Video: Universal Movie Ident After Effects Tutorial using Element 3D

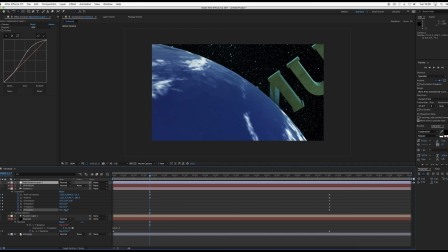Just a bit more rotation on there, and then move our keyframes back to the start,
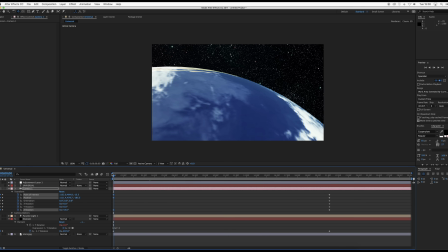and fingers crossed, straight forward, out comes the U, let's half that down, half res, out comes the U,
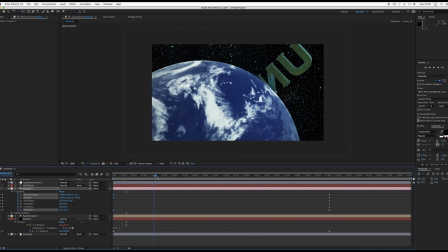the N, the I, the, yeah, that's not too bad.
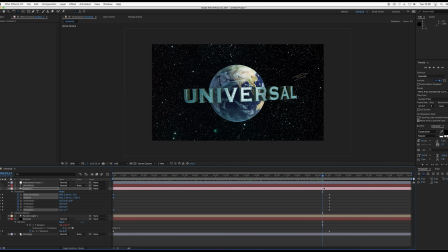Wow, okay, that's it. So just right click on these, keyframe assistant and easy ease, just to give it a little bit more smoothness.
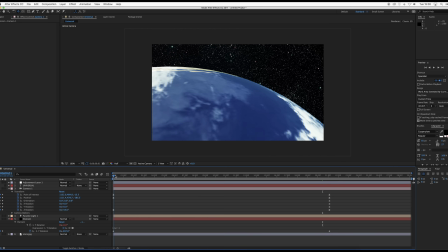Okay, let's go back into our scene setup here, and what we're going to do
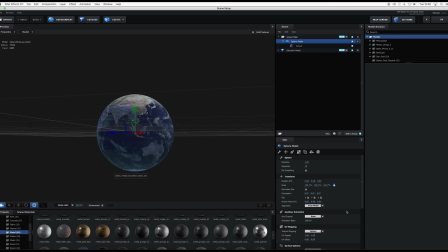is go into our, what am I looking for? Yeah, turn up the lights a little bit, the intensity of the illumination. Maybe change our environment setup a little bit of contrast on the input curve, just for a bit more
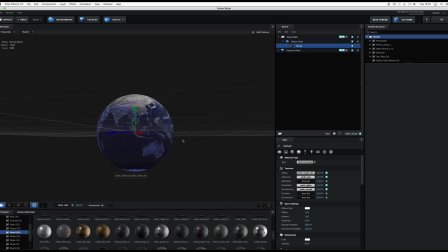contrast curve. And maybe change the rotation start point of the planet as well.
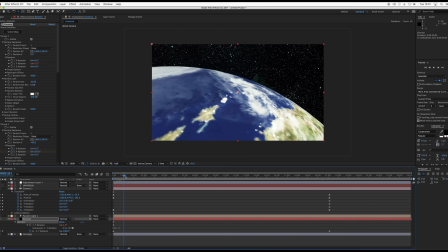Something like that might work. It just all depends on where you want it to start and where you want it to end up.
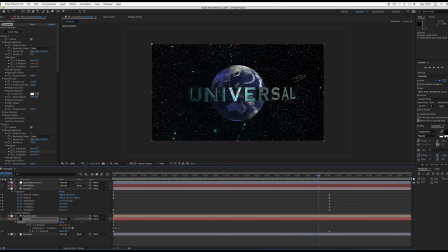There, so. And I know they have various different versions of this depending on what movie you're watching, so it kind of works pretty well anyway.
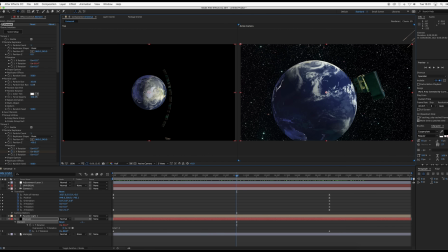So what we're going to do now is we're going to take this light, I think, and maybe we'll move it over to the other side just for a little bit more of a
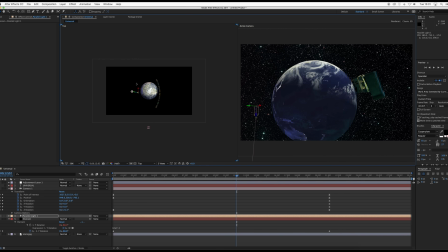sunshine feel on the other side of the planet there. Just move this around. And that way the actual UNI appears over more darkness,
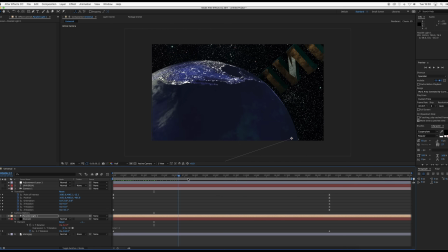and then as it comes out it's sort of more of a half Earth there.
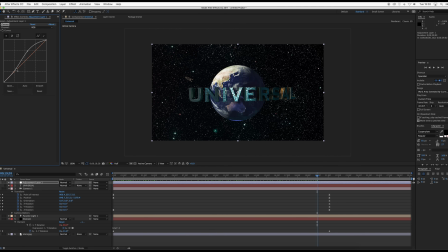Cool, maybe I'll brighten that up a little bit there. Okay, let's put the exposure up a little bit, and maybe we can fiddle around with the environment rotation as well.
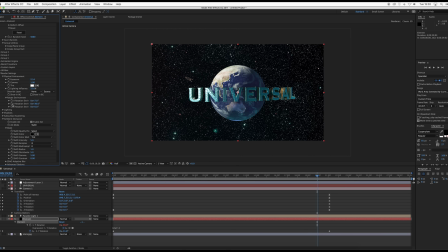So you can also keyframe that. So if I keyframe the rotation there, and then put it back here, So you can see the actual
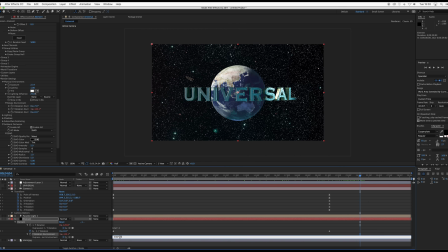the shine of the rotation on the actual text there is moving as well. This gives it a little bit more extra. Every little bit helps, I think, with this.
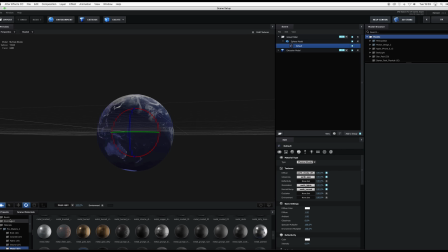Okay, so let's have a look at some other environments on this one. And like I said, you can kind of do what you want, really.
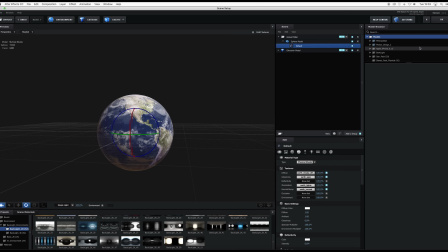Let's see this. Oh, that's not what we want. So we'd have to lower the exposure on that one a fair bit.
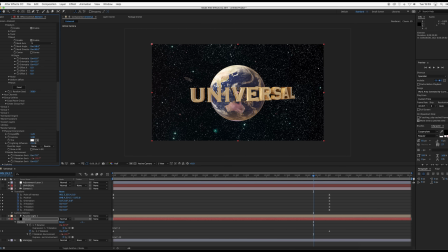And that's kind of like an old Western retro style Universal, which is great if you're watching a Western. But I'm going to put something else on here. Maybe whatever.
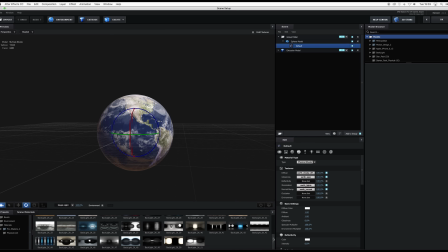Let's do that.
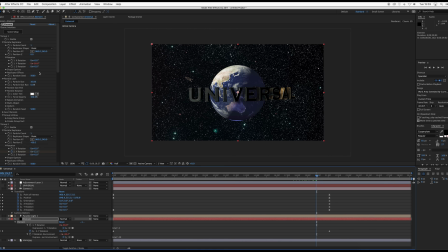So change the rotation of. Nope, we want group 2. Not that. No, we want the actual environment. There we are. Get this every second. There we are. Let's find a good spot.
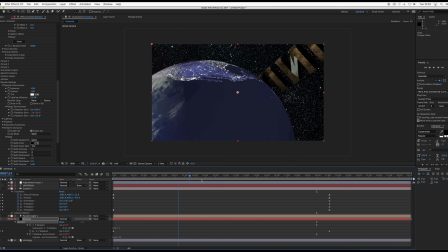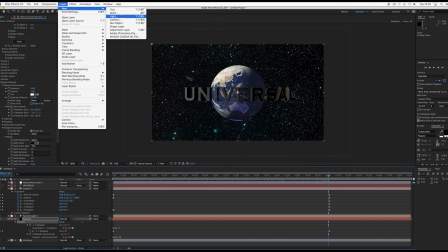Let's create another light. Maybe a spotlight, slight bit of yellowness.
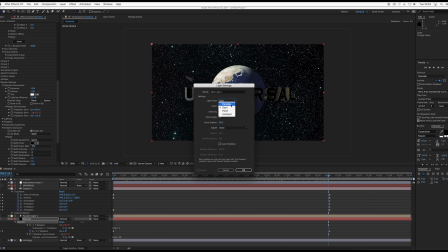Sorry, a point light we want. And that way we can create our own extra light setup over the whole scene.